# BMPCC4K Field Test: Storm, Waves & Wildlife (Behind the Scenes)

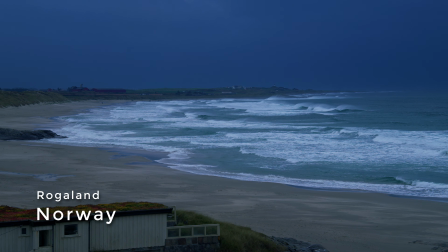0s
For a few days I got alerts that the storm is coming to Norway today,
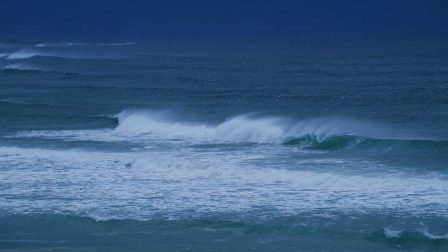3s
and I thought it's going to be a great opportunity to make a cinematic film showing the raw beauty and power of wind, nature and the waves. That's why I'm here at the beach and I want to show you how I make my films. So let's come with me for a journey. And also remember to subscribe to the channel. Okay, so how do I plan to make such a film? First, I know this beach and I know that here, during high winds,
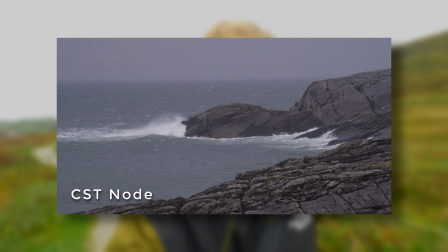34s
the waves can crash on the coast and on the rocks, making big splashes.
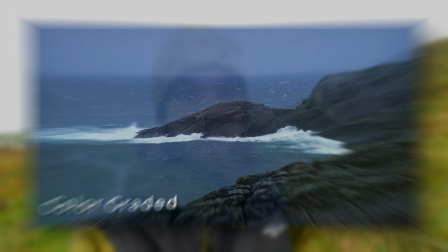40s
So I think that it will add more dramatic vibe to my film. I think it's very worth it.
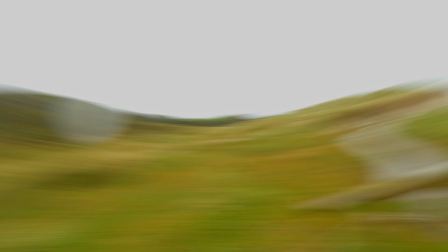46s
So now I'm going to capture the sea. Okay, so I'm at the beach and now I see that those waves are actually not that high right now, not that big, because the wind is blowing off the beach, not to it. But I think that I will focus on the details, so I'll have to capture the splashing of the waves, probably in a close-up shot.
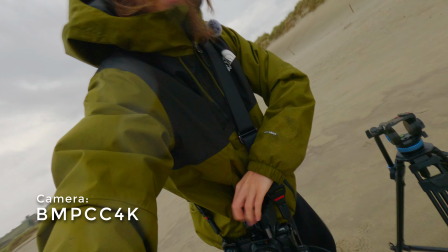70s
I also have my tripod with me and my camera. It's Blackmagic Pocket Cinema Camera 4K.
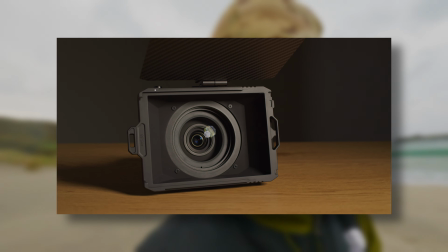79s
And I'm using it without matte box today because it's very windy and my shots would be shaky otherwise. Be sure to check out this video right here because it already should be on YouTube. So if you want to see the final effect, make sure to check it out.
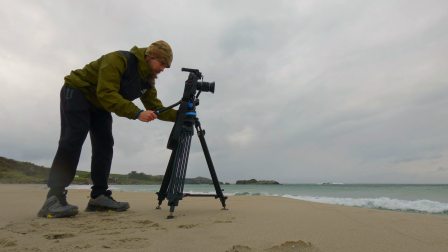94s
Okay, so I set up my camera and now you always have to think about the composition of the shot.
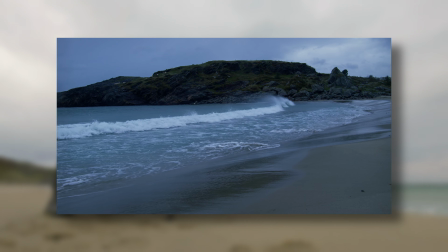101s
So I'm standing next to the waves with nice background and now I can capture those waves
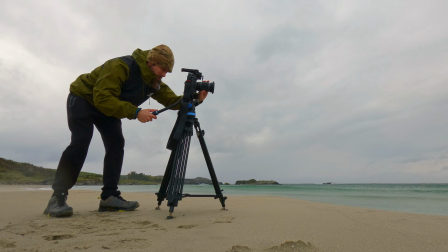109s
and hope that not a lot of rain will come down because my camera is not waterproof, so I have to be really careful.
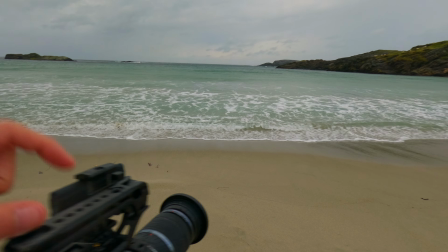116s
I will also focus on the waves that are crashing.
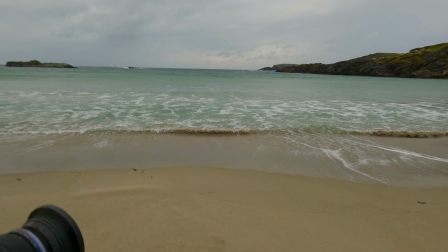120s
Right now they stopped, but I want to do it in slow motion,
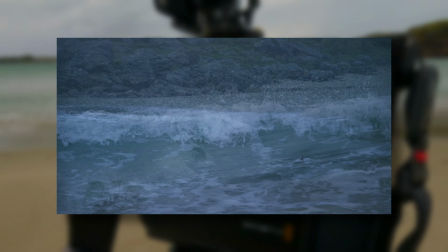124s
so I will zoom out there and you can always make the viewer feel how you want,
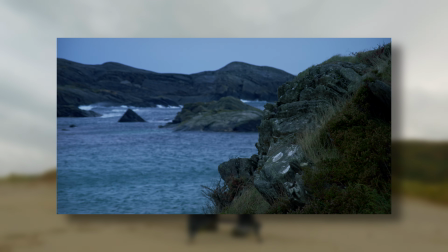130s
making some editing tricks or focusing on details to highlight some aspects of the world that you want to show.
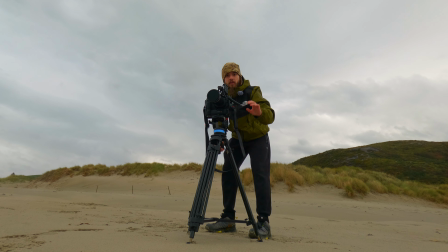138s
So for example, if the waves are not that strong, I'm going to focus much closer, make slow motion shot, maybe focus on some splashes, and it will make it appear much more dramatic. Okay, so I've got some shots of the water and the waves that are splashing over there. And now I think that I should find something that adds more emotions to my footage, so the best thing are animals. And I can see that over there are some sheep. I'm going to check if I can get to them and record their reactions to the wind and maybe the waves. It will definitely add to the dramaturgy of the scene. Okay, so as you can see, I got to the sheep. There is one, and I won't get any closer because maybe she won't move and I can set up my camera here and make a shot of a sheep on the top of the mountain and the sea in the background. It would be very nice.
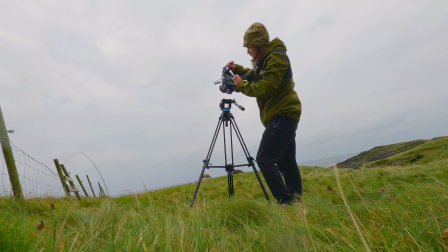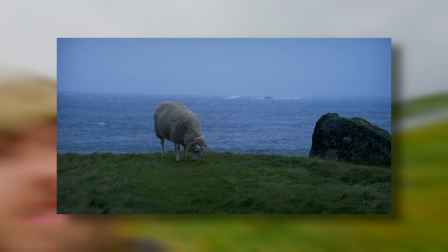206s
Okay, so I think that I've recorded enough of them. Those are really good shots. But remember that only your creativity limits you in making your films. So you always should think about making as much footage as possible and as many scenes as possible.
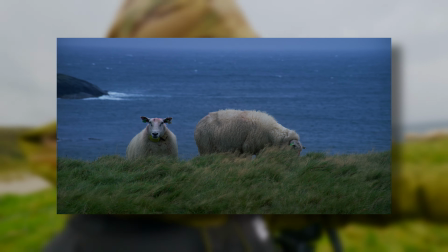221s
So for example, I'm going to go from the different angle and shoot again, because maybe the sheep will make a good composition of 1, 2, 3, 4 shots from different angles, different perspectives, and it will add a lot of spice to the video.